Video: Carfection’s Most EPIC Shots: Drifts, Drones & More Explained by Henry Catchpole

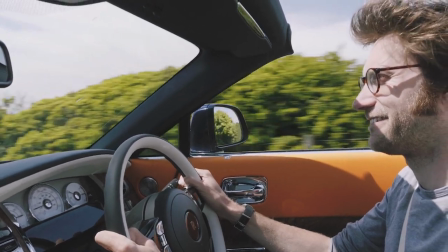[4:14]
so if you didn't really like the Rolls Royce Dawn you thought oh this is just a normal sort of review then you might not have got to the end of the film and seen the shots that it was all about and it was quite a tricky shoot because originally we were going to go up to Dumfries
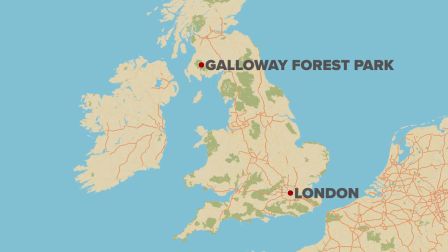[4:27]
and Galloway in Scotland because that's I think the the best dark
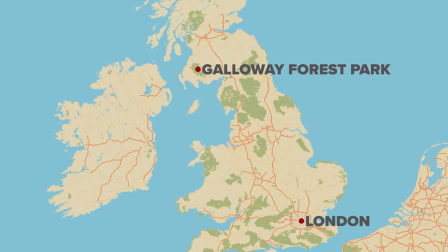[4:31]
sky site in the UK but at the time we wanted to film typically the time we had the car in that was cloudy or rainy
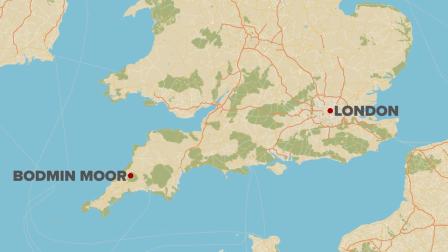[4:40]
or something else so we ended up going down to Cornwall and Bodmin Moor and again if you look at this so we go to this here you can
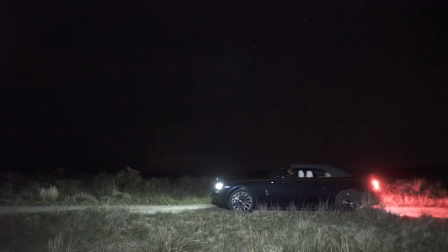[4:47]
see again not really the sort of place you want to be driving a Rolls Royce to be honest a slightly rough track and I had to reverse down there in the dark but we spent two nights out there so all the shots you see there are the process of a couple
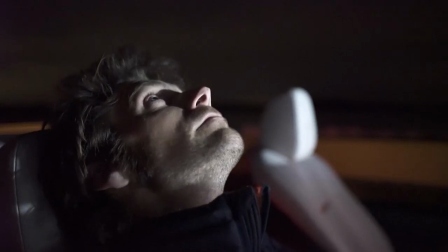[5:02]
of nights so it took a long time to get this relatively short segment in the film but it's kind of what makes the film and I particularly
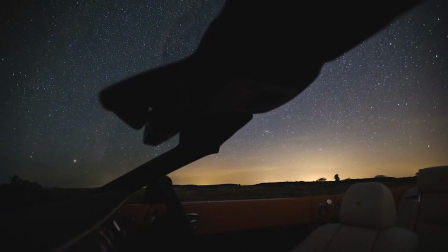[5:10]
love the shot at where you sort of it's the first one we do really where you're inside the car and you can see the star trails going over the top
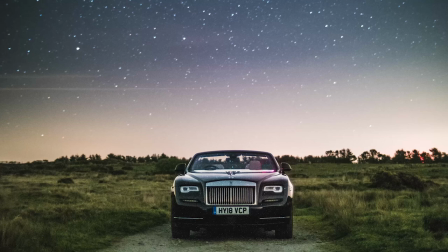[5:18]
they took about I think three or four hours to get each time and so obviously set several up at once but we did
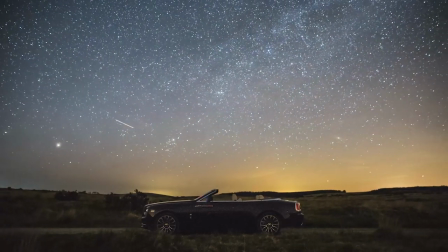[5:26]
it two nights in a row and George and I were in the and Andrew Hall in fact he was taking some lovely photographs at the
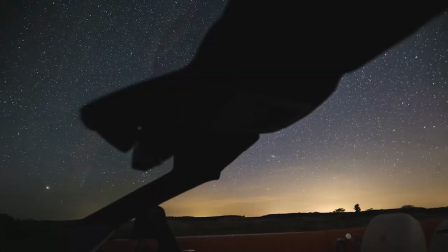[5:35]
same time we all just went and sat in the Discovery Sport and tried to fall asleep with all the kit and just left the car out there with
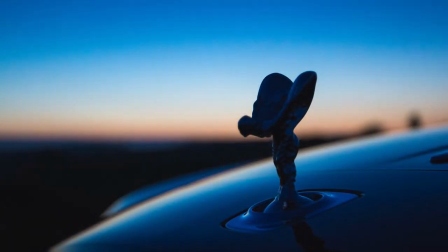[5:44]
all the cameras going. So there we are yeah love those shots please do go and have a look at those if you haven't seen them before. next this is a sideways shot on a track this is the
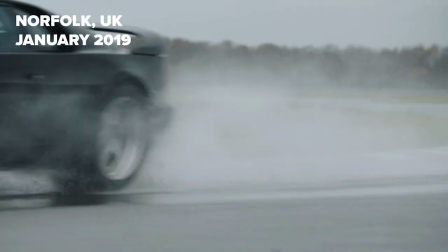[5:58]
uh lotus esprit sport 300 which was shot in the depths of winter on a very
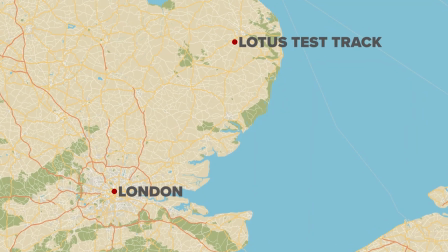[6:03]
wet day at lotus on their hethel test track which is
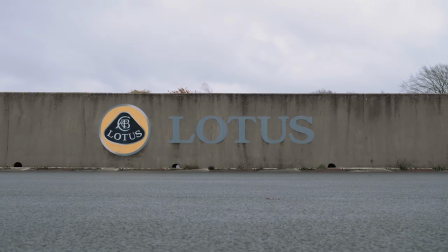[6:07]
perhaps not the most glamorous sort of location but it's very useful and it's got some
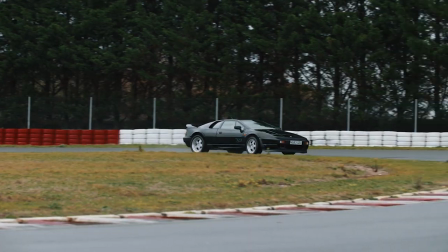[6:13]
really really good corners on it this one it is sort of second or third gear depending what car you're in whether it's wet whether it's dry all those sorts of things this was second gear in the Esprit and I like seeing cars in slow-mo particularly if they're moving you can just see
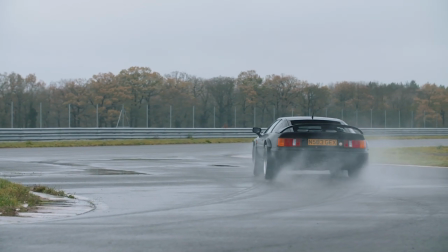[6:28]
how they're reacting you get to sort of appreciate it a bit more it's very nice at full speed as well but I
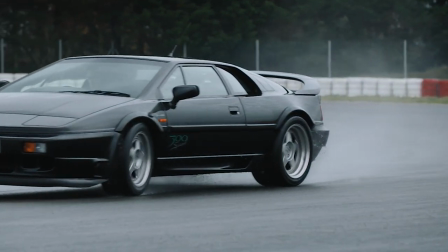[6:35]
like this sideways shot because it's an old car the angle's right because it's just so wedgy and it's sort of you see how
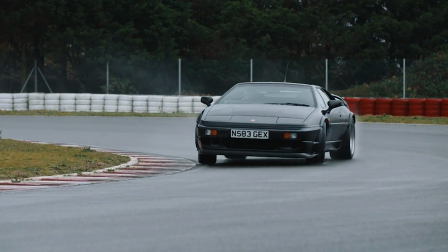[6:43]
aggressive it is and low it is and the slide well
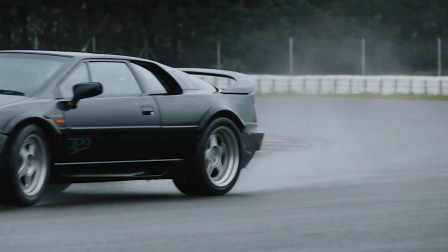[6:47]
he doesn't like a sideways shot and it's nice because it's not super leery but there's enough lock on there to see that it's clearly sideways and from a personal perspective as well I've managed to hook up just on the edge of the
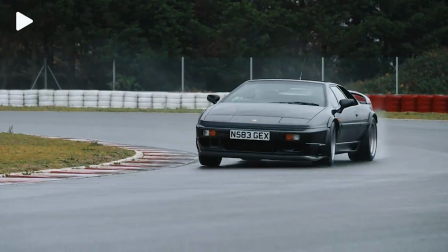[7:01]
curb and then just follow it around that line of the curb so aesthetically to me I like it there we so there's a bit of slow-mo sideways in there as well. The other shot actually in there which I'll come back to in a second because we're going to move on to another film that was full of loads of sideways and this is actually an interior driving shot but it was something that wasn't planned at the time as opposed to the start of the Esprit film I've just mentioned which was so we go back to the Esprit film the start of that we're in a modern
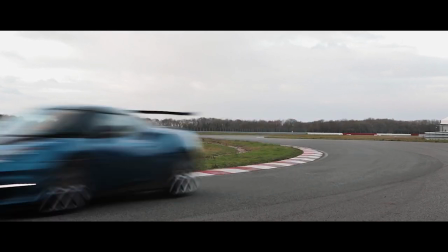[7:32]
Evora in fact and I went out I literally had two laps,
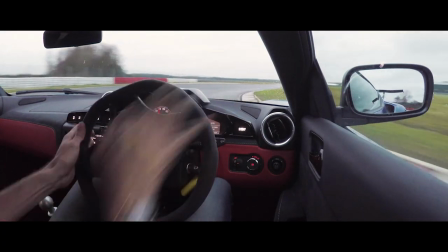[7:37]
bunged a camera on the driver's side window there because I thought we could match it up with the old car then. So it was a nice sort of transition. So you're going back in time. And Benjamin Cornish, who was filming that, did a really, really nice job of just matching the two together. And it was quite funny actually just going out, literally going, right, end of the day, what are we gonna do? Well, turn everything off on this Evora.
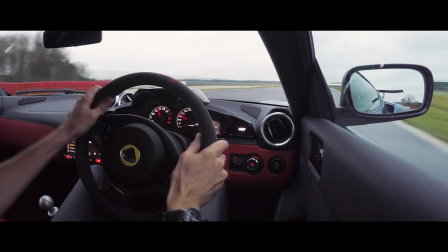[8:00]
We'll go sideways. It'll make a cool intro. And thankfully it did. And it was basically on the lock stops. lock stops from the first lap. So there we are. But that then is different to the McRae film, a film I loved doing, so much fun to do.